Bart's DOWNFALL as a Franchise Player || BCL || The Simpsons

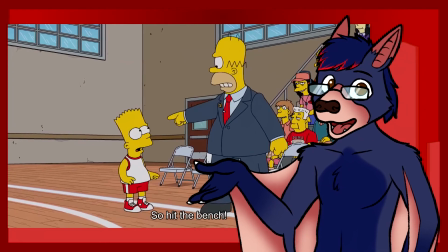Yes, it does call for documentaries to really drag out their exposition of the overall story they're telling.
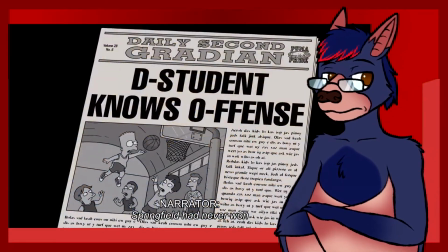At the same time, I'm not sure that's what you want to tell your audience that we're now getting into the juicy parts of this documentary.
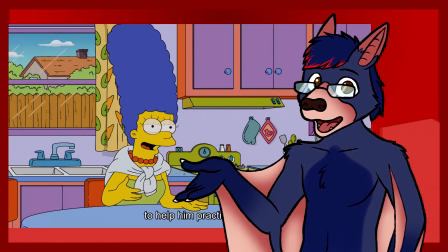Because it gives the sense that the build-up to what is coming was boring in the grand scheme of things.
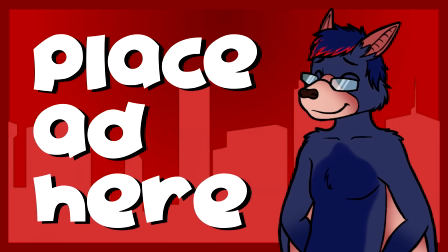And speaking of, today's video is brought to you by a company that will one day sponsor me.
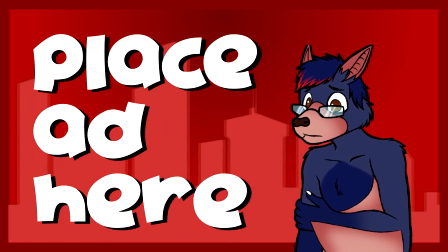At some point. Only a matter of time. Anyways, back to your regularly scheduled program.
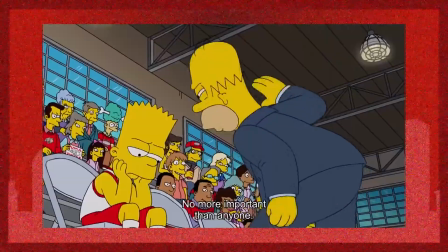Now on, you're going to be a team player. No more important than anyone, except Milhouse.
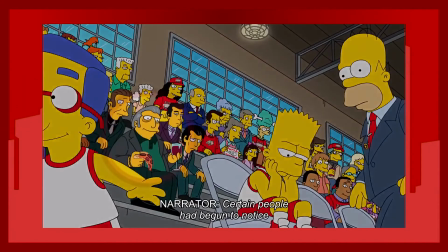I'm on the team because it's my boss.
Now we finally get the exciting incident of the story that was hinted earlier in this episode.
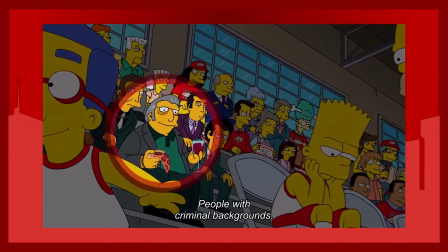The Mafia.
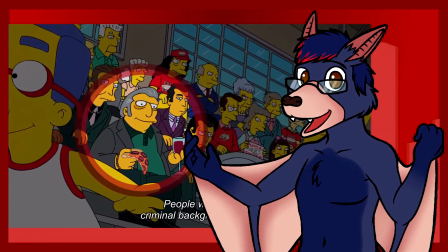It was a pretty funny way of handling the intro of the main antagonist in the story by highlighting the group as soon as Milhouse was out of the frame of their shot. They did a good job setting up how easy it was for the mob to get to Bart with showing the
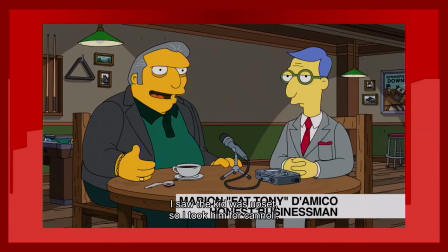lack of reliability of the police and also expressing how dangerous the leader of the mob,
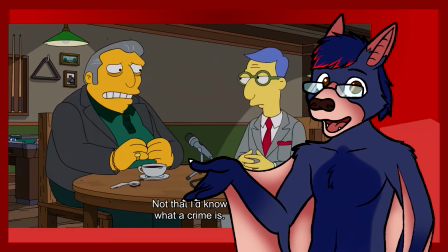Beth Tony, is in a hilarious way. Using the go-to-lawyer whispering in the villain's ear to adjust his wording a tad is
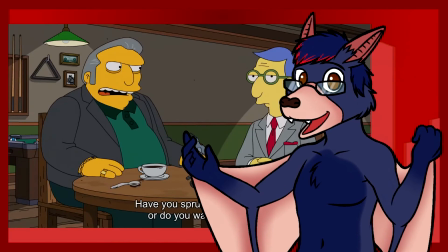a great way to push that idea in a light-hearted way and The Simpsons pulled it off well here. One of my personal favorite bits of these segments was when he was talking about his love for basketball and how similar to what he does in life.
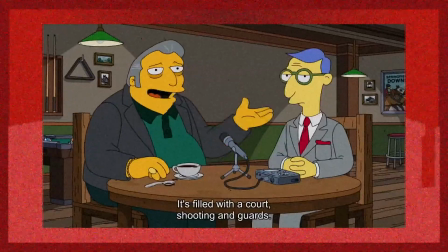Basketball is just like life. It's filled with a court shooting and guards.
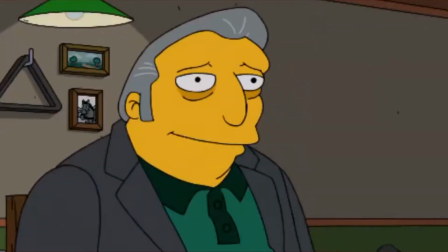Basketball is nothing like life.
Classic. Just Just like any mom leader,
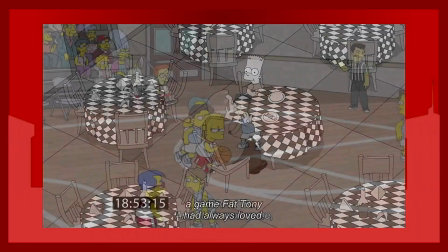they saw this as an advantage to manipulate Bart into being a pawn and it showed in the next game when he wasn't playing like he normally did,
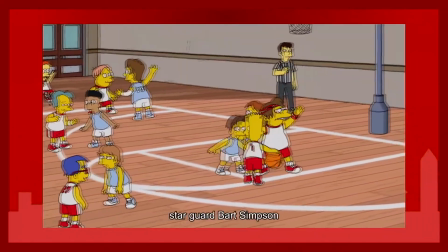holding the ball for a majority of crunch time and not willing to shoot. If you don't know what is happening, it is seen as harmless. However, I'll let Lisa explain what's really going on.
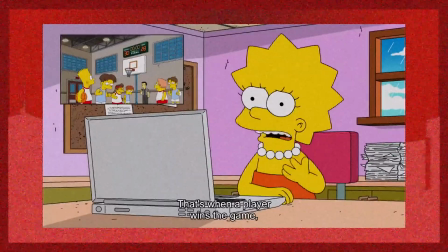He was point-shapy. That's when it comes to the game, but make sure his team doesn't cover the spread.
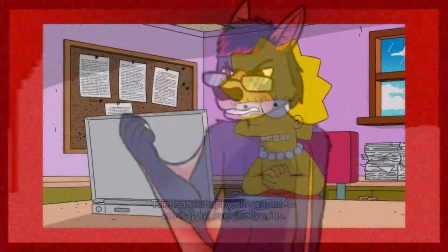The team's happy, the gamblers are happy, everybody wins.
But it's highly illegal for a reason.
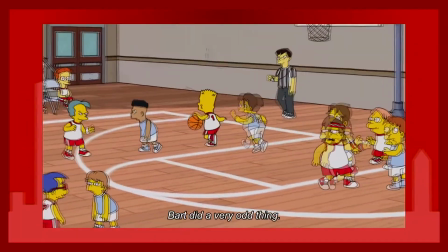You're essentially trying to fix the score to pander to the gamblers who want to grab the bigger piece of the pie.
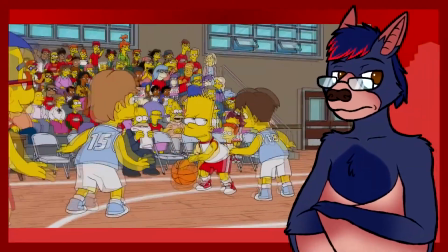You're also hindering the team's success by keeping things tighter than they need to be and is against the moral code within the realm of sports.
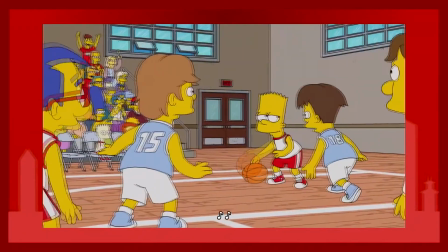After all, it is a competition, and not putting out your best efforts hinders that. Of course, Bart knows nothing about that.
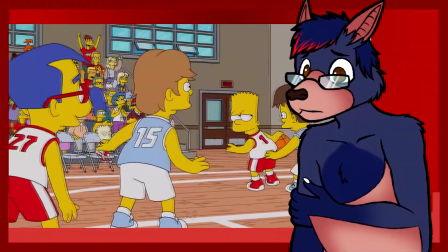He's so headstrong about getting all the praise and glory that he's willing to do this right despite his dad from doing it his way.
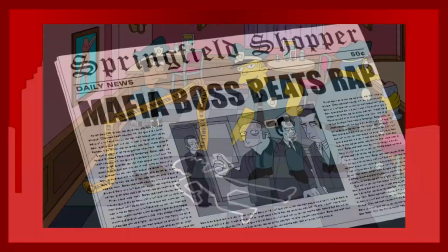We do get some nice snippets of the town's reaction to the scandal with a variety of newspapers and scenes showing how well this is affecting them.
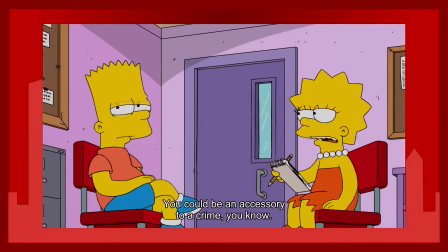Now Bart is being asked the tough questions about his role in this game.
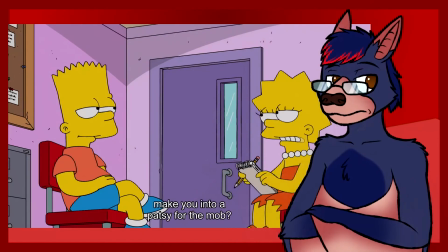It's a great way to show the weight that's being built on Bart, and he's being too smug to realize what's happening around him.
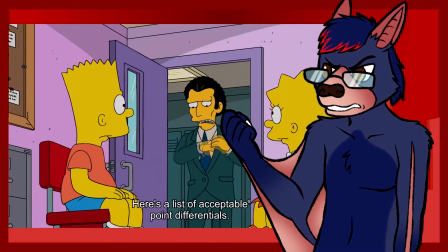He's not thinking about the big picture of why this dude wants Bart to win in this fashion.
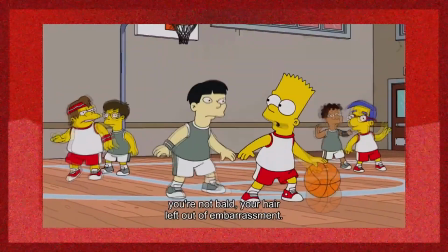You're not bald, your hair left out of him.
Why you little g- Okay, this scene is definitely not my cup of tea.
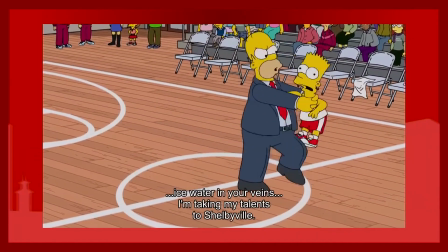Now, I'm not sure how often they use this sort of gag considering my extremely small sample size in The Simpsons in general,
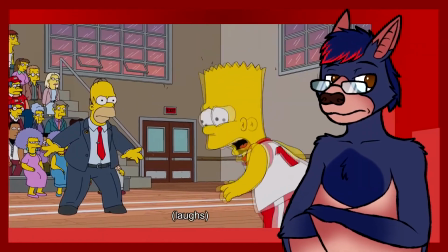however, it's one of the least appealing things for me in adult animation, especially with the dynamic that's doing this sort of gag.
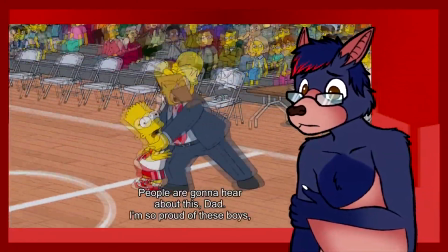It felt uncomfortable for me to witness a father strangle his son in that sort of manner for comedic purposes,
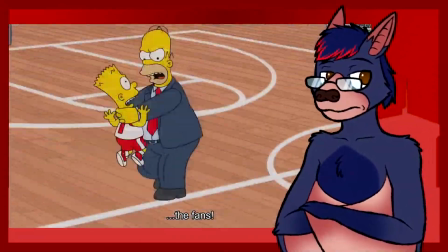and it seems like they only did it to try to fill in as much time as possible.
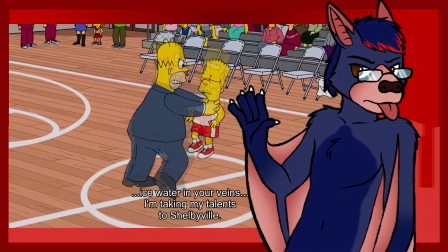Not saying he doesn't work all the time, but it's a joke that overstayed its welcome in this episode.